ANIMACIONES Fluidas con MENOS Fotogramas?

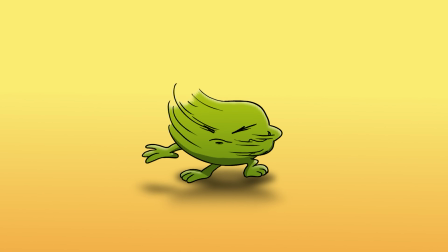4:09 Bueno, vení que te muestro cómo lo podés hacer vos paso a paso. Vamos a animar a este simpático personaje girando su cabeza de izquierda a derecha.
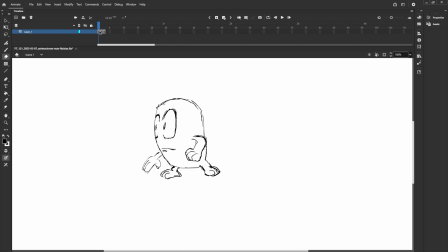4:18 Comenzás dibujando 2 fotogramas clave, uno de cabeza izquierda y otro de la cabeza hacia la derecha.
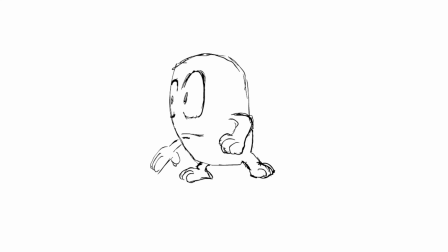4:26 Si lo reproducimos, parece que se teletransporta, ¿no?
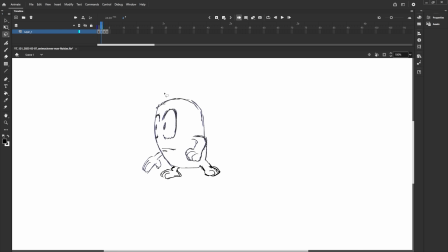4:29 Vamos a mejorar esto poniendo un fotograma después del inicio, que sea casi igual, pero con un ligero movimiento. Acá es donde yo simplemente copié el primer dibujo y lo pegué en el segundo fotograma, modificando levemente la pose del personaje.
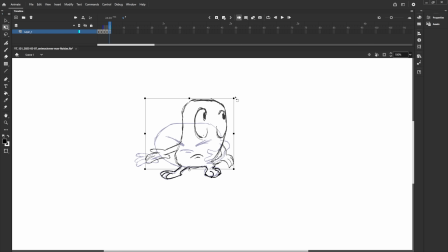4:46 Lo mismo con el último fotograma. Lo copias y pegas antes del final. Y lo acercas mucho a la pose final. Como último detalle, y lo que hará que nuestro cerebro nos engañe, será agregar un fotograma intermedio.
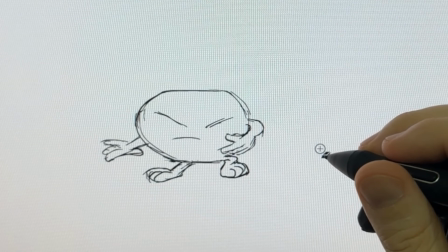5:00 Este es el que le da la dirección y fluidez al resto de la animación. Según su velocidad, podés dibujar unos smears, como ves acá.
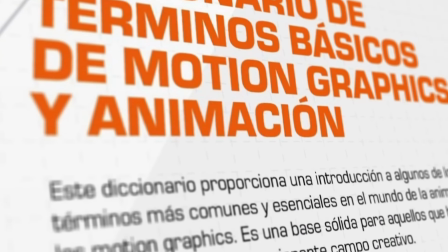5:08 Ah, ¿no sabes qué es un smear? Bueno, podés descargarte mi diccionario de motion graphics y animación totalmente gratis.
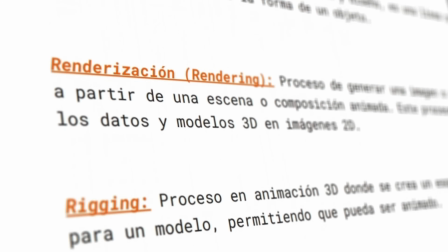5:15 En este PDF están todos los términos y palabras que se usan en la industria, para que no te sientas perdido.
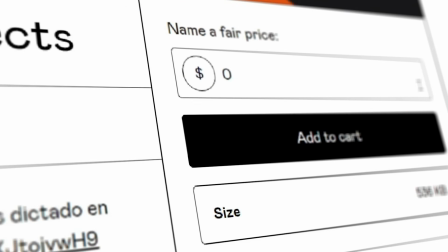5:22 Hacé clic en el link que te dejo en la descripción y en esta página simplemente agregas el número 0 y apretas el botón para descargarlo. Totalmente gratis. Aunque, si querés apoyar a Concepto, podés agregar el valor que quieras en la misma casilla. Esto es totalmente opcional. De nuevo, el link te lo dejo en la descripción.
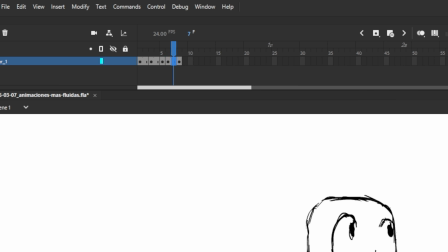5:40 Volviendo a nuestra animación, lo que nos queda es simplemente ajustar los tiempos de cada fotograma. Esto va a ser según la velocidad y espaciado que querramos darle. En este caso, le di una pausa al principio para no precipitar la animación.
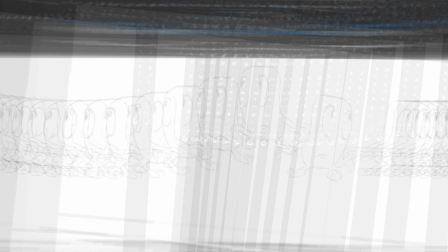5:54 Y también al final, como para darle un toque sutil de dramatismo. Listo, con solo 5 fotogramas, el giro parece suave. El truco es engañar al ojo con el espaciado. Esta animación, después de tener las bases, la fui puliendo con sus líneas definitivas y coloreado.
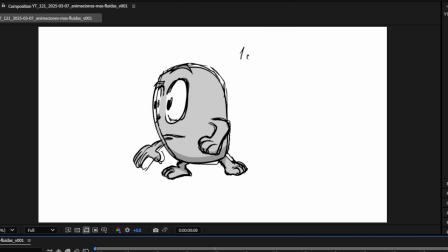6:12 Ahora yo para esto uso tonos de grises, lo aplico en capas separadas.
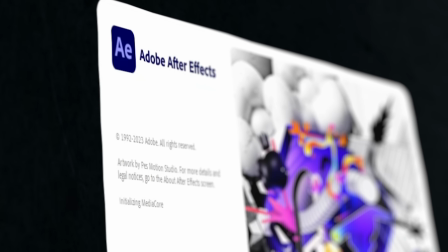6:16 Así cuando termino, llevo todo a After Effects y tengo todo separado como debe ser. Acá empieza la parte de composición, que es donde yo le doy vida.
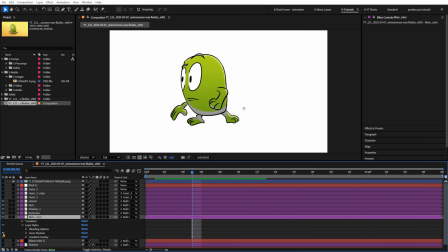6:24 Voy ajustando los colores base, pongo sombras donde hace falta profundidad y luces para que ciertas zonas resalten.
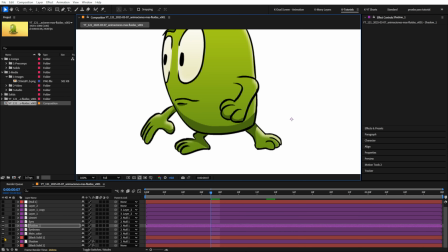6:32 A veces juego con la opacidad o le doy un toque de desenfoque si quiero que algo sea más lejano.
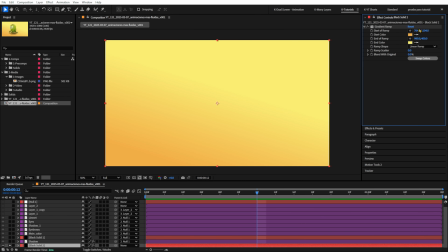6:38 Los fondos los hago simple, nada de complicarse con mil detalles, un degradado y listo.
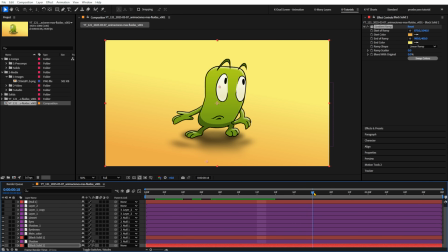6:44 La idea es que todo suma sin robarle atención a nuestro personaje.
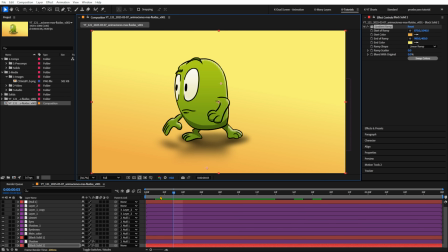6:48 Básicamente, armas el rompecabezas visual hasta que sentís que la animación respira como querés. Es magia, es puro oficio y paciencia, pero cuando ves todo encajar, vale la pena. En este video te explico paso a paso para que tengas un panorama más amplio de cómo trabajar con tus animaciones. Y por cierto, si querés descargarte el proyecto con el que estuvimos trabajando hoy, podés hacerlo siendo un Patreon en Concepto.
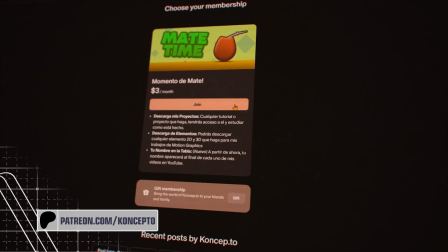7:13 En Patreon no solo tendrás acceso a este y muchos otros proyectos animados, también aprenderás con tutoriales que no comparto por otro medio.
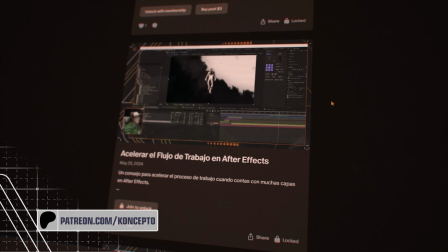7:22 Además, serás parte de una comunidad de futuros animadores, así como vos. Te invito a que seas parte de Patreon y apoyes a Concepto para que juntos sigamos creciendo en el motion graphics y la animación. Como siempre, el link te lo dejo en la descripción y el comentario fijado. Ahora quiero contarte algunos errores que yo mismo cometí como animador, para que vos puedas evitarlos y mejorar desde el principio.
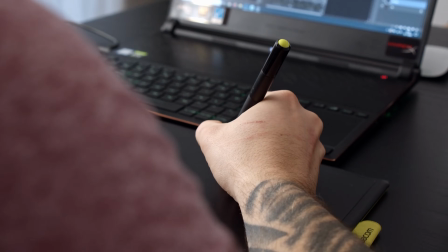7:44 El primer error, y el más común, es empezar dibujando fotogramas sin planear absolutamente nada.
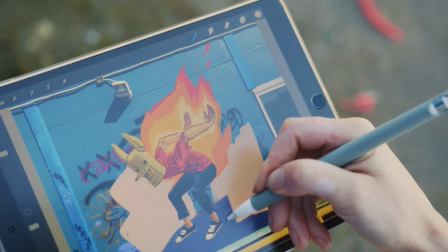7:51 Dibujar sin pensar realmente puede ser divertido y hasta dar ideas creativas, pero en la animación, planear los movimientos es clave.
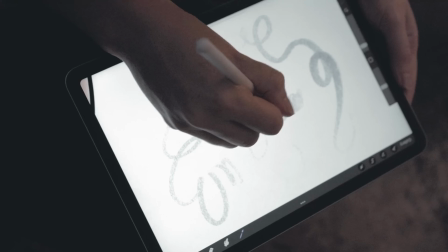7:58 Si te tomas un tiempo para organizar todo antes, no solo ahorras horas de trabajo,
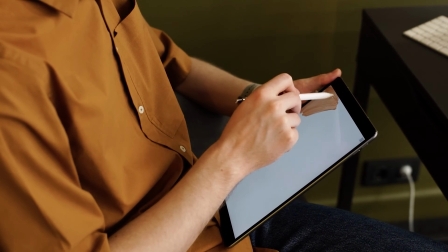8:04 sino que además verás mejor cómo quedará la secuencia completa. Esta planificación te ayuda a definir bien los puntos claves de la animación, que son los que marcan el ritmo y la fluidez.
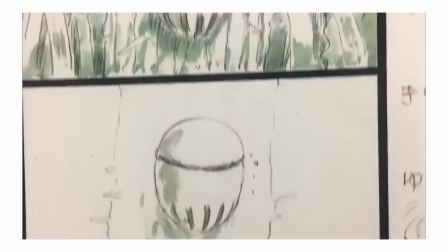8:15 Son como los pilares de tu movimiento.